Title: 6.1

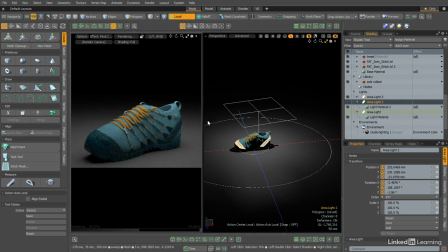4:04 And that's just shining straight down on the top of the shoe. And I'm perfectly happy with how that looks. So we can now look at all three lights in combination. So I will re-enable the other two lights in the scene.
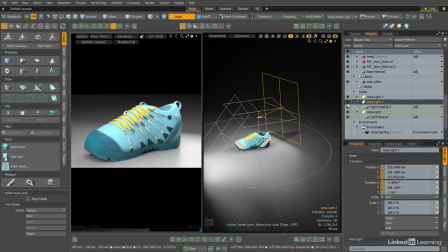4:17 And that's a good start, but I'd like to tweak the intensity of the lights. So I'm going to begin by selecting the main key light, and let's scroll down until we find the radiance setting.
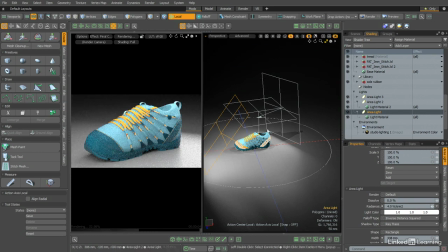4:28 And I'm going to reduce that to 4 for the time being. Then I'm going to select the light that's shining down on the top of the shoe. I'm going to reduce its radiance to just 0.5. And that works a lot better for me because the results are softer and less contrasty.
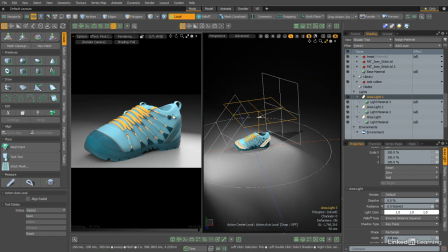4:44 Now, at this point, I'm reasonably happy with the lighting on the shoe itself. However, the background is way too dark. And the way I'm going to fix that is to use an HDR image in the environment in order to provide lighting over the entire scene.
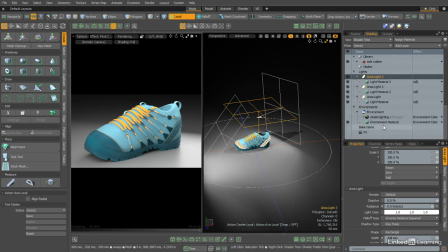5:00 And this is in fact already set up because earlier in the project I imported a high dynamic range image into the environment slot.
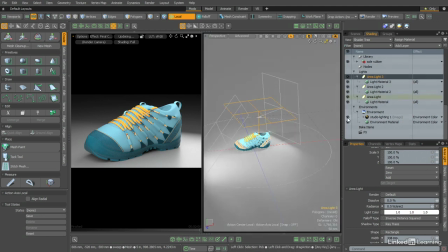5:09 So what I'm going to do is simply to re-enable it, and we'll take a look at how that is affecting the scene.
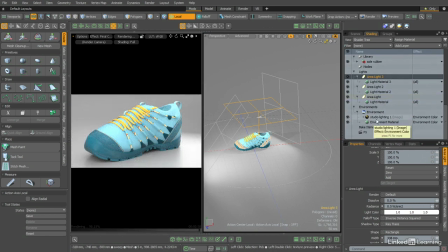5:15 And as you can see, by simply enabling this HDR image in the environment slot, I can provide lighting over the entire scene without needing to add any additional area lights. But what I'd like to do is just to make sure that I've optimized the angle
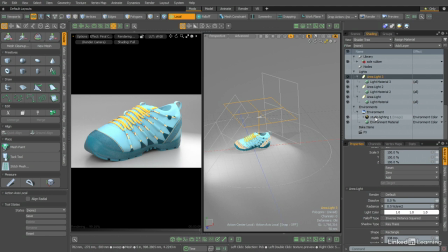5:31 of this HDR image so that it really complements the shoe in the best possible way. So in order to do this, I'm going to start by disabling all of the area lights,
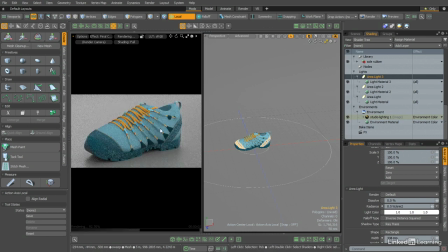5:41 and I'm just going to take a look at the effect of the HDR image on its own. Then I'll come over to the studio lighting image in the shader tree, and I'm going to select it, and I'll switch to the texture locator tab. Now it's currently rotated 180 degrees in the Y. I'd like to just
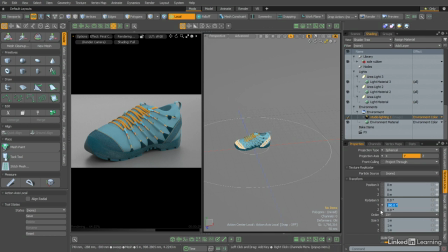5:58 experiment with a few other angles just to see how that's going to affect the look of the scene. So let's try 270 degrees. And as you can see, that does actually affect the scene quite profoundly.
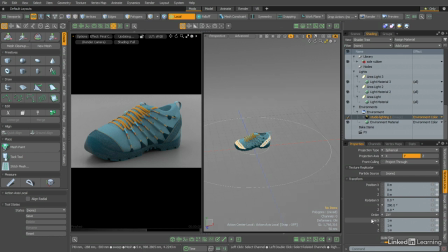6:11 I'm going to keep rotating this image. Let's try 290. That's made a less dramatic difference, but it's still looking quite good. I like the fact that we've got this sort of shadowed area here on the side of the shoe, and that complements the existing area lights quite nicely.
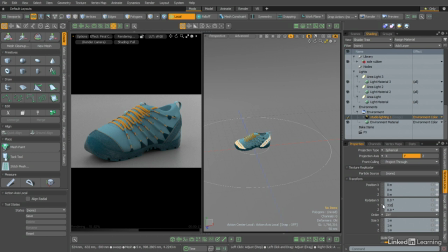6:26 I'm just going to rotate it just a fraction more. Let's try 310. And that, I think, is looking quite good. So with that done, I'm going to re-enable the area lights so we can have a look at how the area
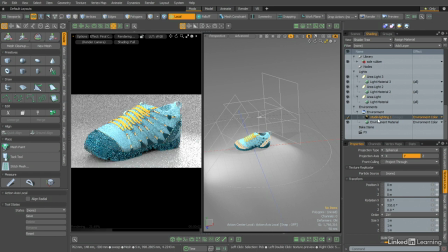6:38 lights and the HDR image are working in combination together. We have some nice definition of the form of the shoe with this sort of soft modeling that's being carried out with the area lights. However, I think this area is a little bit too hot, so I'm going to select the key light in the viewport,
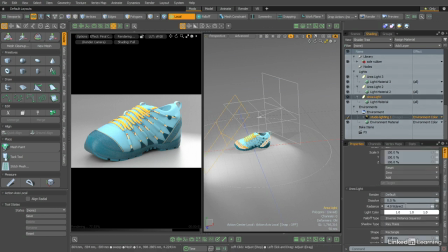6:58 and let's go to the area light properties, and I'm just going to reduce its radiance down to 3. And with that done, I'm just going to collapse this preview render,
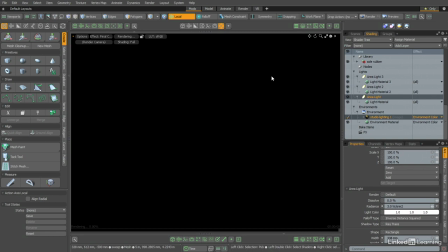7:08 and I'm going to run preview render in the main viewport so we get clearer picture of what our lighting actually looks like.
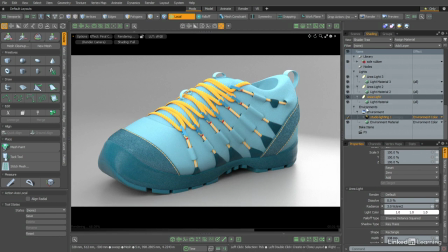7:16 And as you can see, the combination of the 3 area lights with the HDR image is creating this really nice soft lighting on the shoe that helps to define the form but without overwhelming the image with contrast. And although this lighting is looking pretty good, I do think there's a bit of room for improvement.
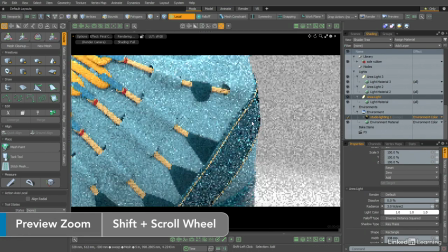7:34 If I just zoom in on this area here, there's something I really like about the angle we have of this rim light.
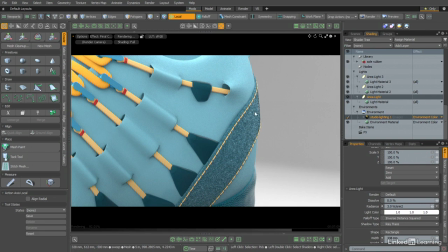7:41 And it's the way that the light is catching the fur and the bump in the material that's really helping to show off the quality of this suede.
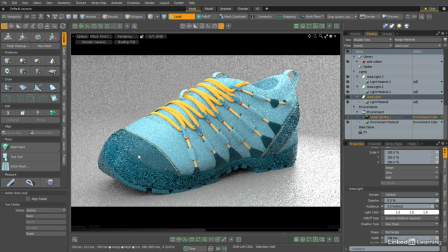7:51 But if I zoom back out and then zoom in on the front part of the shoe where we also have a suede panel,
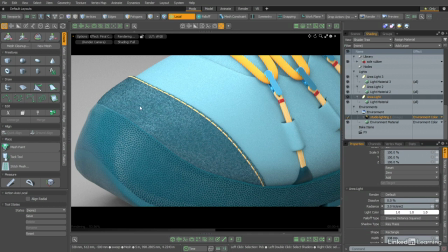7:59 the lighting really doesn't work so well here because it's frontal lighting and it's making the material look very flat.
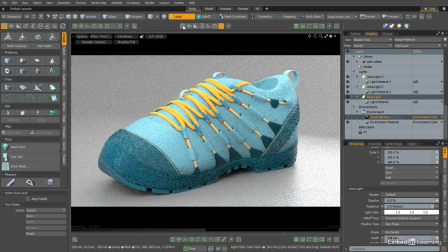8:06 So what I'm going to do is I'm going to zoom back out, and then I'm going to open an OpenGL viewport here on the left-hand side.
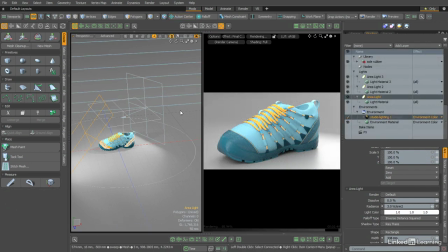8:15 And just because I have multiple items selected, I'm going to hit the escape key just to deselect everything. Then I'll reselect my key light in the viewport. I'm going to set the action center to origin. Then I'm going to hit E to invoke the rotation tool,
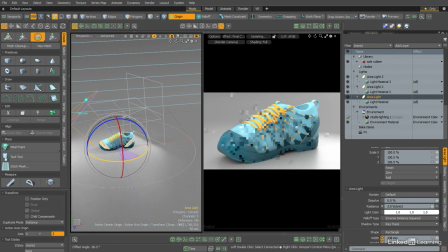8:31 and I'm going to rotate the light so that it's not shining so directly on the front of the shoe, but giving me more of a rim lighting effect to really try and bring out the texture in that suede.
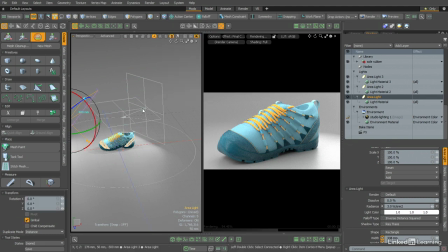8:45 Then I'm going to reset the action center to none, and then I'm going to hit the W key to invoke the move tool, and let's just move the light so it's slightly closer and also just slightly further to the right. And I'll just keep tweaking the position of the light, keeping an eye on preview,
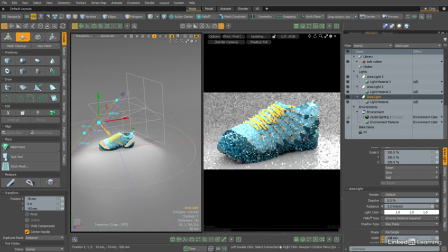9:04 until I get the kind of effect I'm looking for with the light raking nicely over the suede. And I think that's looking pretty good, although it's a little bit too hot here now,
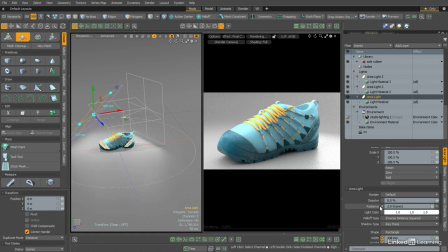9:17 so I'm going to reduce the radiance of this key light down to 2. With that done, I'm going to hit Q to drop the move tool,
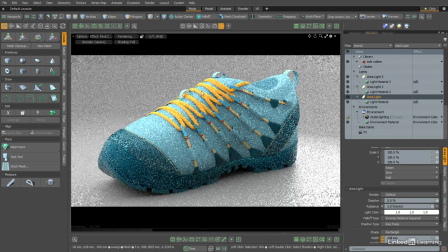9:24 and I'm going to collapse this viewport, and we'll take a look at a higher resolution render. And I'm now much happier with the lighting in the scene. I feel it's much more impactful and dramatic, and it's also really helping to show off the quality of the materials more convincingly.
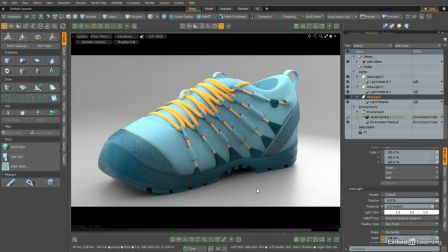9:40 So with the lighting now finalized, I'm ready to move on to the next stage in the project.